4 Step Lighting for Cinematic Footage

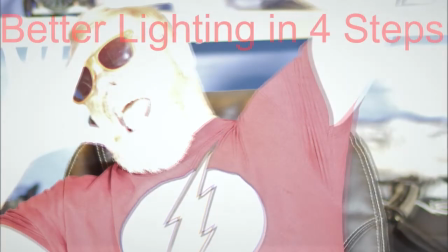(0:00)
Hey gang, today we're talking about lighting and the 4 steps I use to give my footage a more cinematic feel.
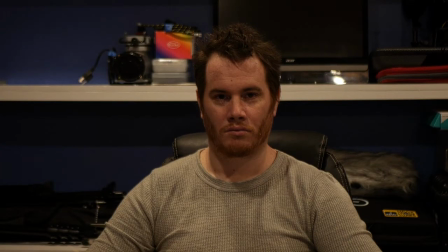(0:06)
So let's jump right into it. Here we're starting with regular room lighting, which limits the shadows and makes the character look flat and uninteresting.
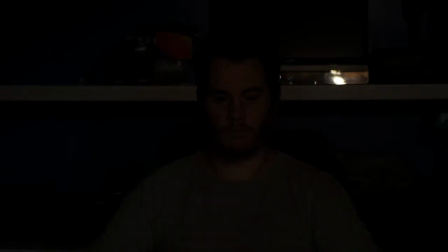(0:15)
So the first step is to turn off all the lights and make the room as dark as I can. This will allow me to layer my lighting and give me a more three-dimensional feel to the character.
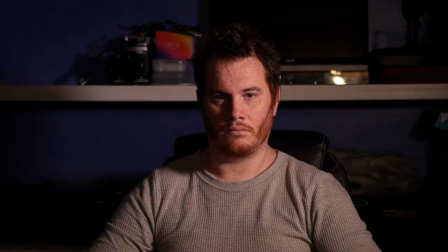(0:24)
Next, I turn on the key light. This is the biggest source of light and it sets the mood for the shot. This starts establishing the Rembrandt lighting and sets the tone for pulling the character out of the shadow.
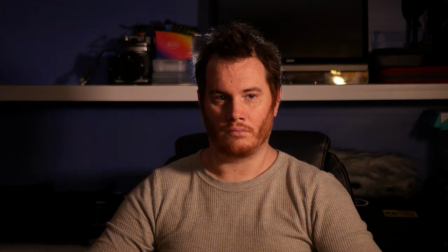(0:36)
Next, I turn on the backlight or the hair light. This brings the character forward, separating him from the background.
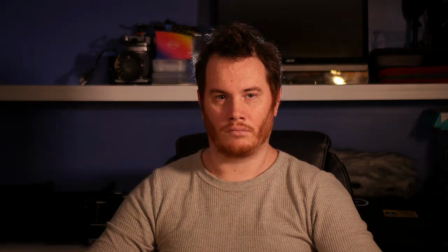(0:43)
And finally, I use the fill light. This softens the harsh lines on the character's face that are caused from the key light.
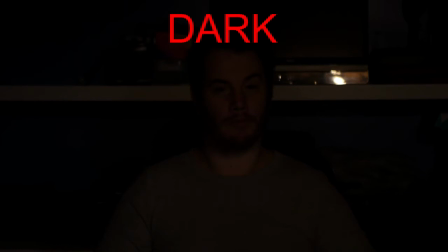(0:51)
So to review, the 4 steps are make the room dark, use your key light,
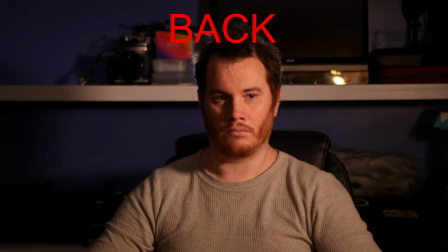(0:56)
turn on your backlight, and use the fill to soften the shadows.
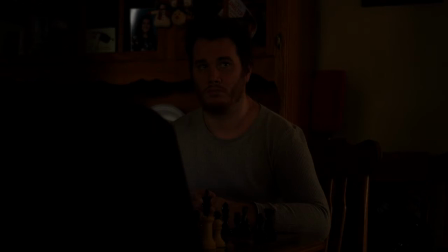(1:00)
To see how this works in real life, let's move next to the set of my upcoming short film, Checkmate, and see how I apply the lights on set. I start by blocking out the windows to make the room as dark as I possibly can.
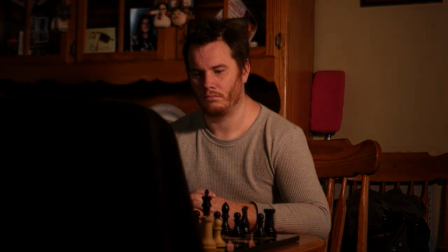(1:12)
Next, I turn on and position the key light so that it accentuates the actor's face and starts developing the deeper shadows.
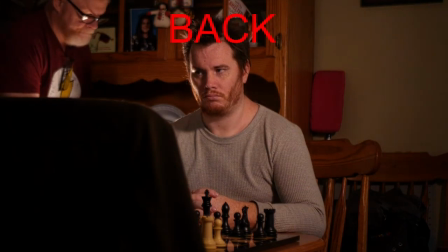(1:20)
I position the backlight so that it highlights the actor's hair and separates him from the background.
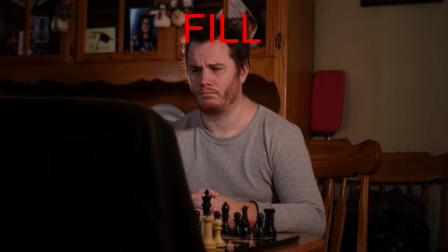(1:27)
And finally, I use the fill light to soften the shadows. And there you have it. Let's take a look at the final shot. We now have highlights and soft shadows that create a sense of depth to the shot and give it a more cinematic feel. I hope you enjoyed this video. Make sure that you like, subscribe, and hit that bell for notifications. Talk to you soon.